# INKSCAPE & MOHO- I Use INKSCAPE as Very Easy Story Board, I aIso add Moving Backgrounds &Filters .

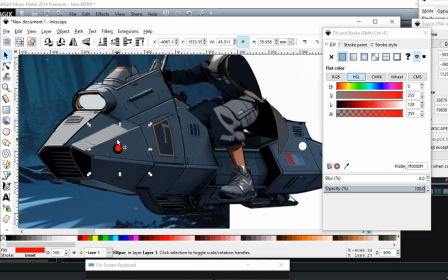[12:36]
so basically it'll be like that, or yellow, or whatever color I decide to pick.
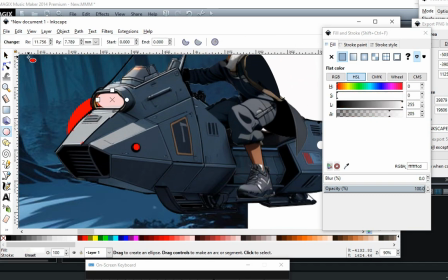[12:45]
Same thing with these up here as well. This light will be blank,
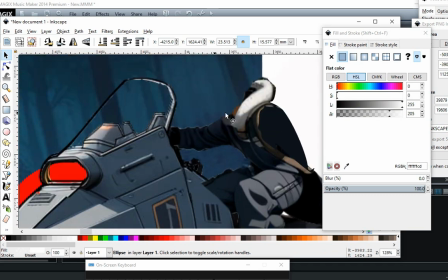[12:53]
like so. And this window, what we'll do here is
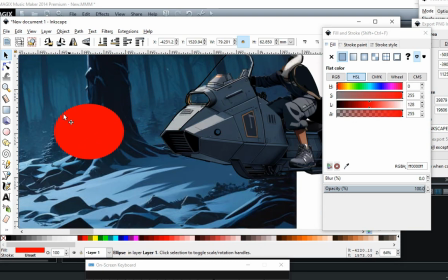[13:01]
put these out of the way real quick. So I hope I made that clear.
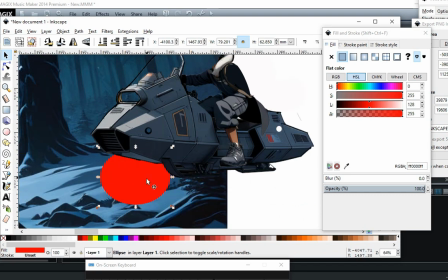[13:08]
Like, so these two holes are going to be open because that's what we're going to use for the light.
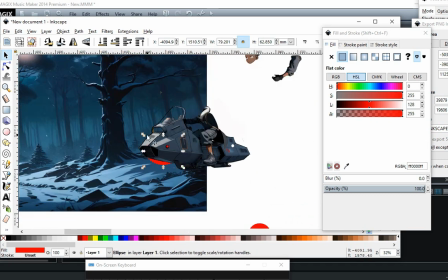[13:14]
So this light is going to pop up, and we're going to have it like a little glow thing happening for the front. Not this crazy big, because this is the front light. But basically a little bit lower.
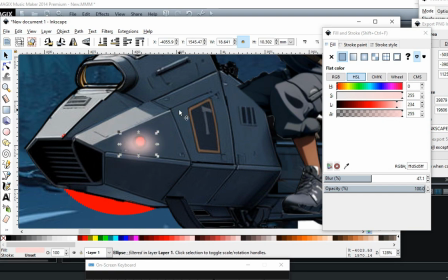[13:31]
And even if this is a different planet, we're going to go by the traffic laws in on our planet.
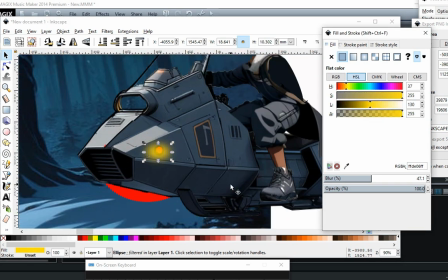[13:38]
Like the yellow blinker in the front and then the red in the back.
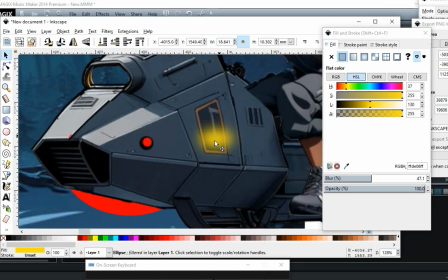[13:44]
So basically that's what we would do here. This technically would
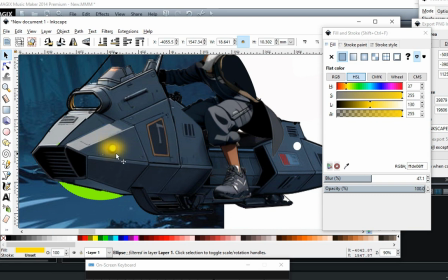[13:50]
be yellow, and then we'll just put little glow like that, bring it down just a tad to where we get a shine.
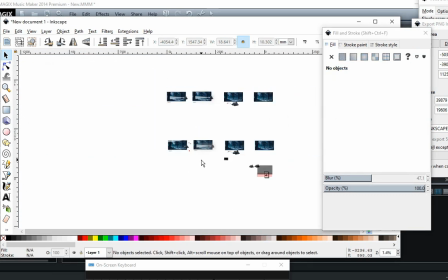[13:59]
The other thing, when you're doing those overlays, like I was practicing for a couple things here.
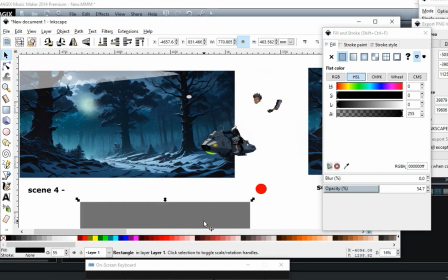[14:06]
For the person who was asking me about different ways to change things, I only use filters to do that.
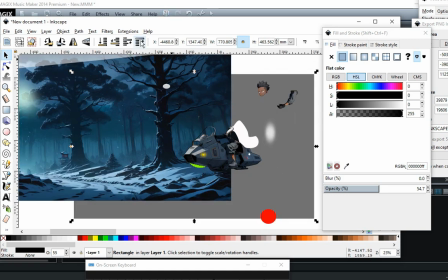[14:14]
Kind of change the mood if someone's watching it.
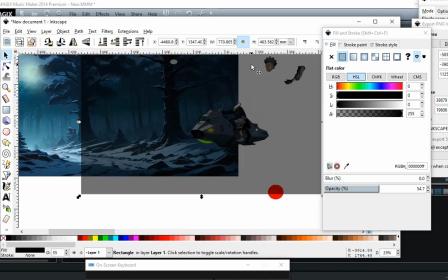[14:17]
But the reason why a lot of times I make this a little bit darker
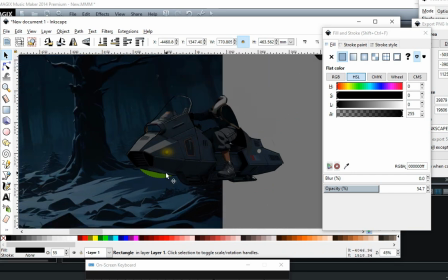[14:24]
is because I want these to shine on top of the filter. So if we start bringing this, taking this filter back a little bit,
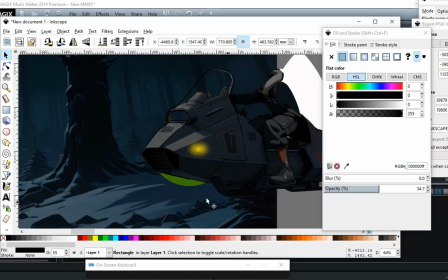[14:37]
this is what we want, right? Compared to everything else. So this would basically be on top of everything, on top of this dark filter.
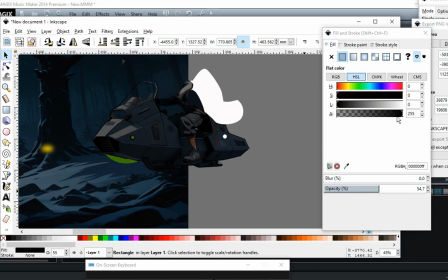[14:48]
Some cases, another way that I kind of play with filters, and it's not a filter, basically it's just a covering that goes on top.
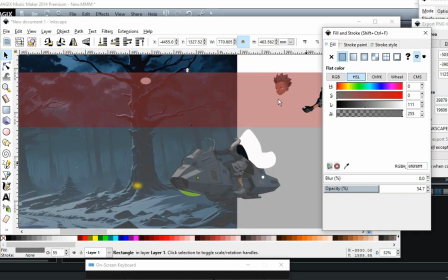[14:57]
But I change them from time to time based on where the character could be.
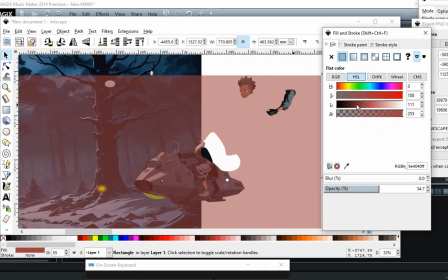[15:06]
So if you are doing lighter ones, when you see, in some cases you can mix them.
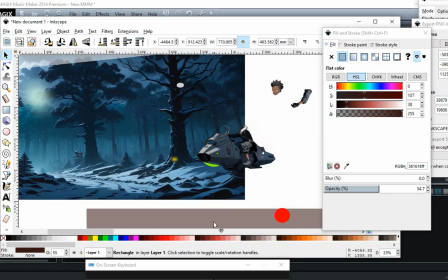[15:14]
to change it from just this plain, right?
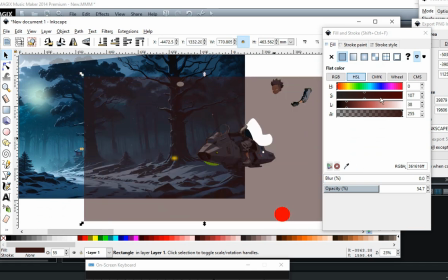[15:19]
Maybe we can have like a cover like that, and we can make it red, something that indicates
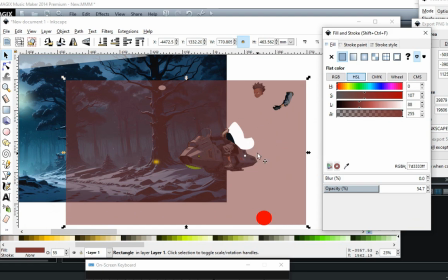[15:30]
a fast moving scene, so to speak. Or you can do cuts from, showing a close up and then panning out and showing like this,
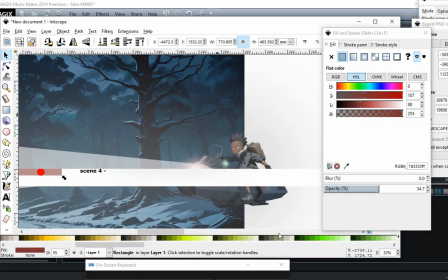[15:39]
like a long view, and then pan in and have this a little bit closer.
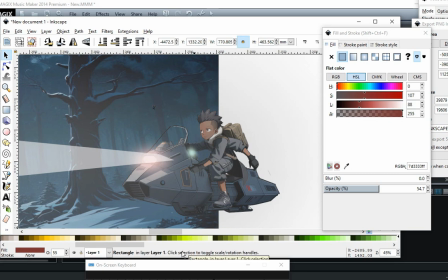[15:47]
The reason why you would want to do that is because it'll probably be a lot less work if you're doing it from a long shot.
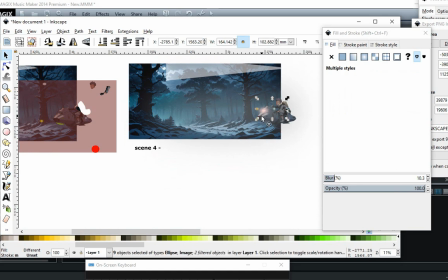[15:57]
You have to keep in all those elements of this moving really quickly through the forest.
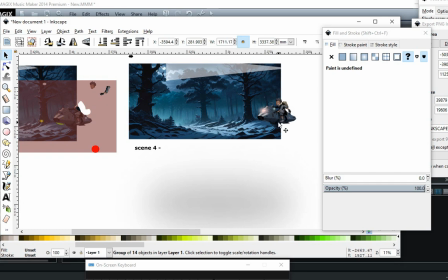[16:06]
But so basically, if you're animating it,
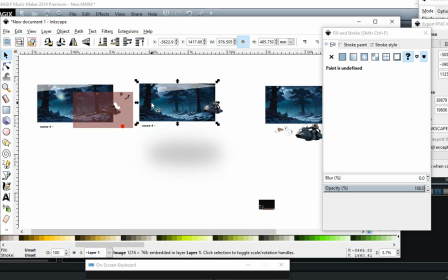[16:12]
technically this would be kind of stretched the long way, right?
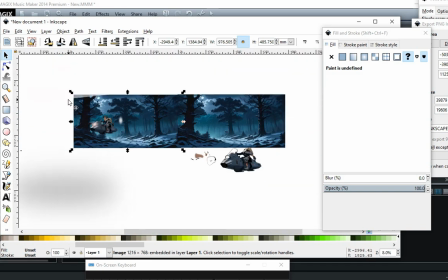[16:18]
So if you're animating it and you're animating this for distance, right?
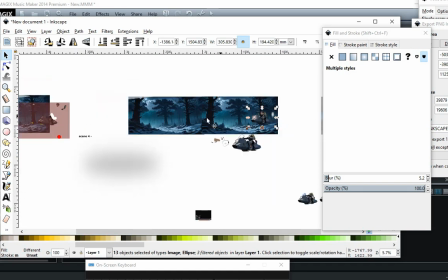[16:25]
These have to be different. Well, it doesn't have to be. If you ever look at any
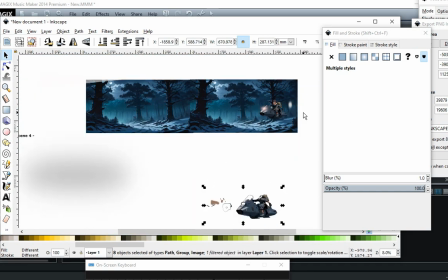[16:32]
Flintstone cartoons where you keep saying this, it's just, we know it's the same frame.
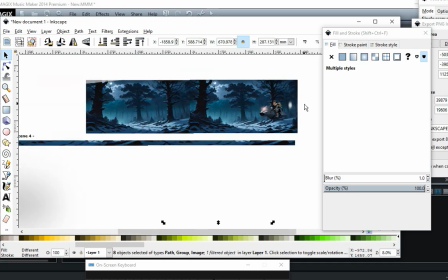[16:39]
It's not fooling us. But for me personally, I don't want to redo the Flintstone kind of thing.
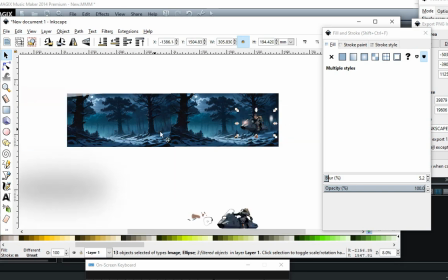[16:46]
So basically, you would have this, long setup, and the camera's going to be following along with just this part here.
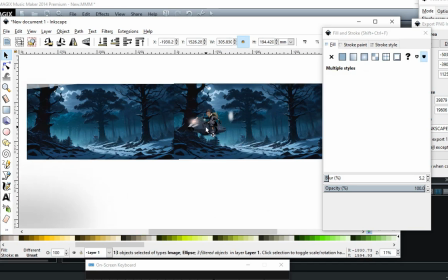[16:55]
But remember, it's going to be when you do this long shot, you're animating this all the way through, right? So to kind of help out when it comes to not having to do that all the way, what you could do is just do a close up.
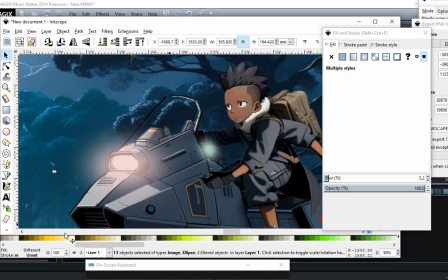[17:09]
And you'll see this in a lot of Japan animation type of things. They'll do a close up here, and this back here will kind of be blurry,
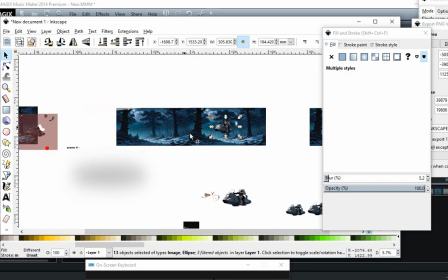[17:17]
where it'll kind of help you with not having to animate, making sure all of these trees look different as he's passing by,
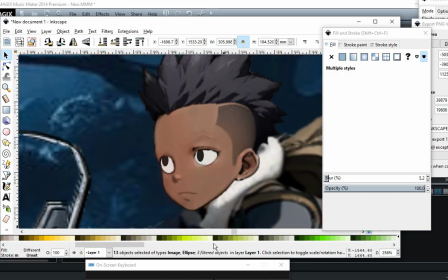[17:24]
right? If you get a little bit closer, right, and you want to give it the effect of this moving quickly,
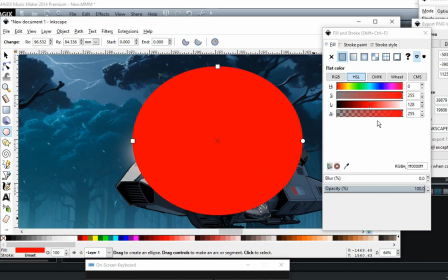[17:33]
you can use filters for that, right? And force technically, right, it would be a darker
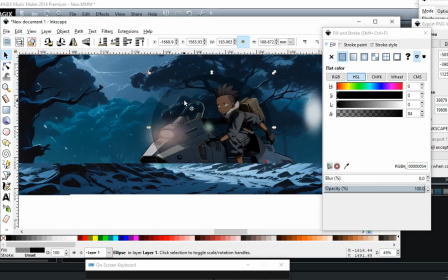[17:44]
view of what should be reflected, basically, right?
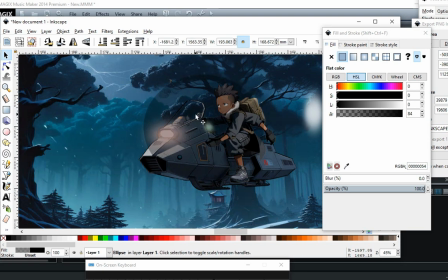[17:48]
Because moving through a forest, nothing's ever totally the same color, right?
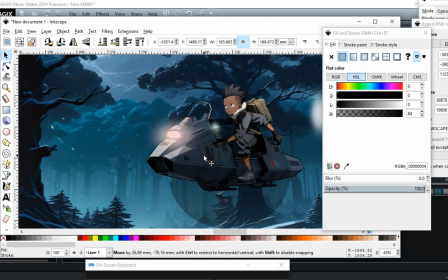[17:54]
If you're moving quickly, there's trees that's going to be showing like, some kind of tint, then might go away for a second, then come back.
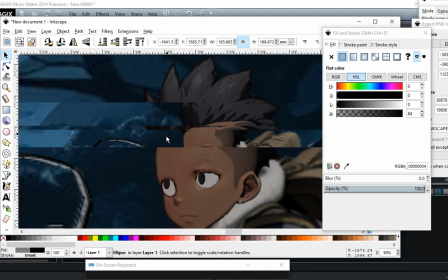[18:02]
But if you do the close up and you want to use like tints
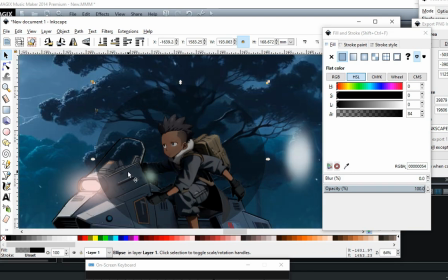[18:07]
and things like that to show the element of the character moving, you can do that with this, and also with the
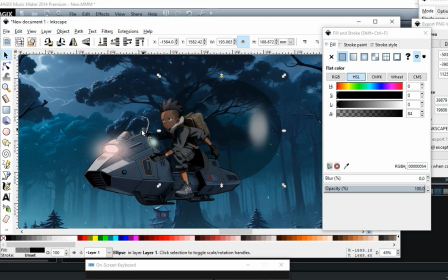[18:17]
this little ship here, right? So we can have some kind of flashing
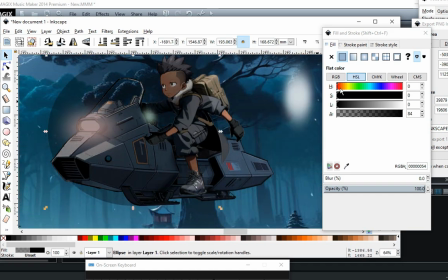[18:24]
event, like changing this maybe from this dark, and then we'll go a little bit lighter, then down again.
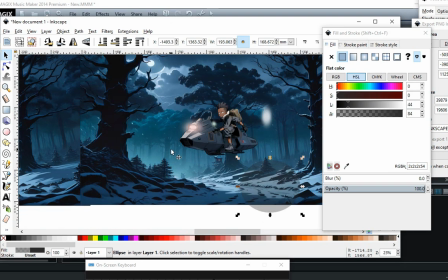[18:30]
You know what I mean? It'll just give the elements of this moving. The other one is, of course, you can always do the blurred background, which a lot of people do.
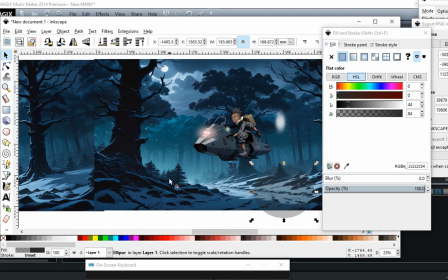[18:38]
Sometimes I like that. It just depends on what's going on. But if it's like something where it's a isolated character or an isolated kind of thing going on with just two characters,
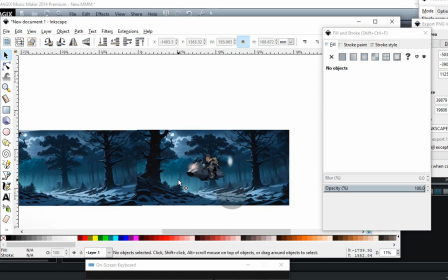[18:49]
I don't really do the blur. The close up would be the shot,
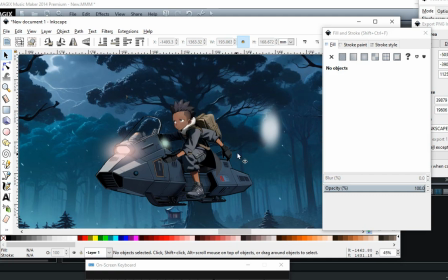[18:57]
transitioning, maybe the back scenery, but there would be a I would use
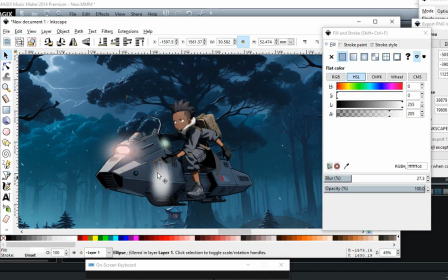[19:03]
flashes that kind of make it indicate that this thing is moving. And you could do that with glow as well. If you bring it all the way down, right, where it's not too bright, but you can see a little bit of something, you can do that.
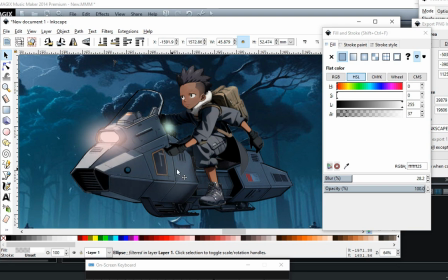[19:18]
And basically, you're just going to take it and just go all the way down and just keep doing it that way. So it'll look like the actual character is moving when it's not moving.
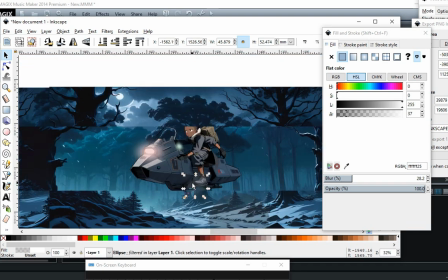[19:31]
You have different ways you can do that, because technically the background is going to be moving, not this.
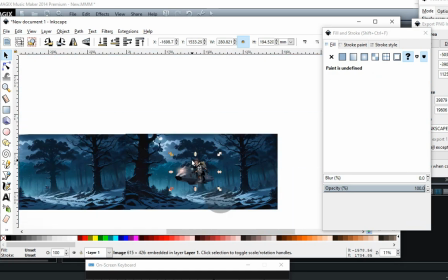[19:38]
All right.
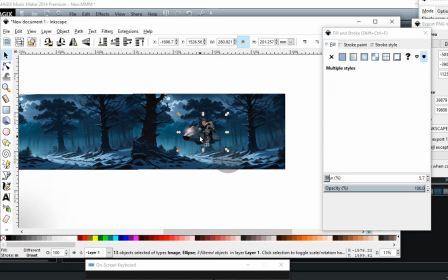[19:39]
The only time this is going to be moving to, the fourth wall, like the visual, is going to be if it's a long shot from this point to this point. All right. So that means this is moving.
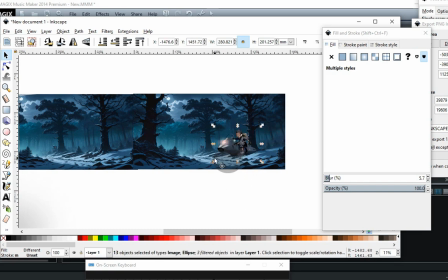[19:57]
Everything in the trees is not moving. All right. So if you do the close up,
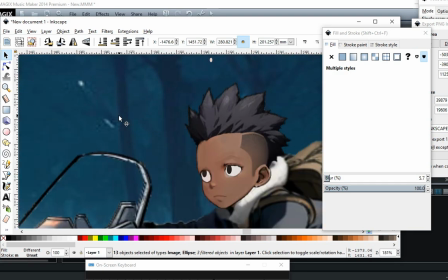[20:04]
all right, and you decide to do, trees still moving in the background, you'll be doing that and then changing it rapidly.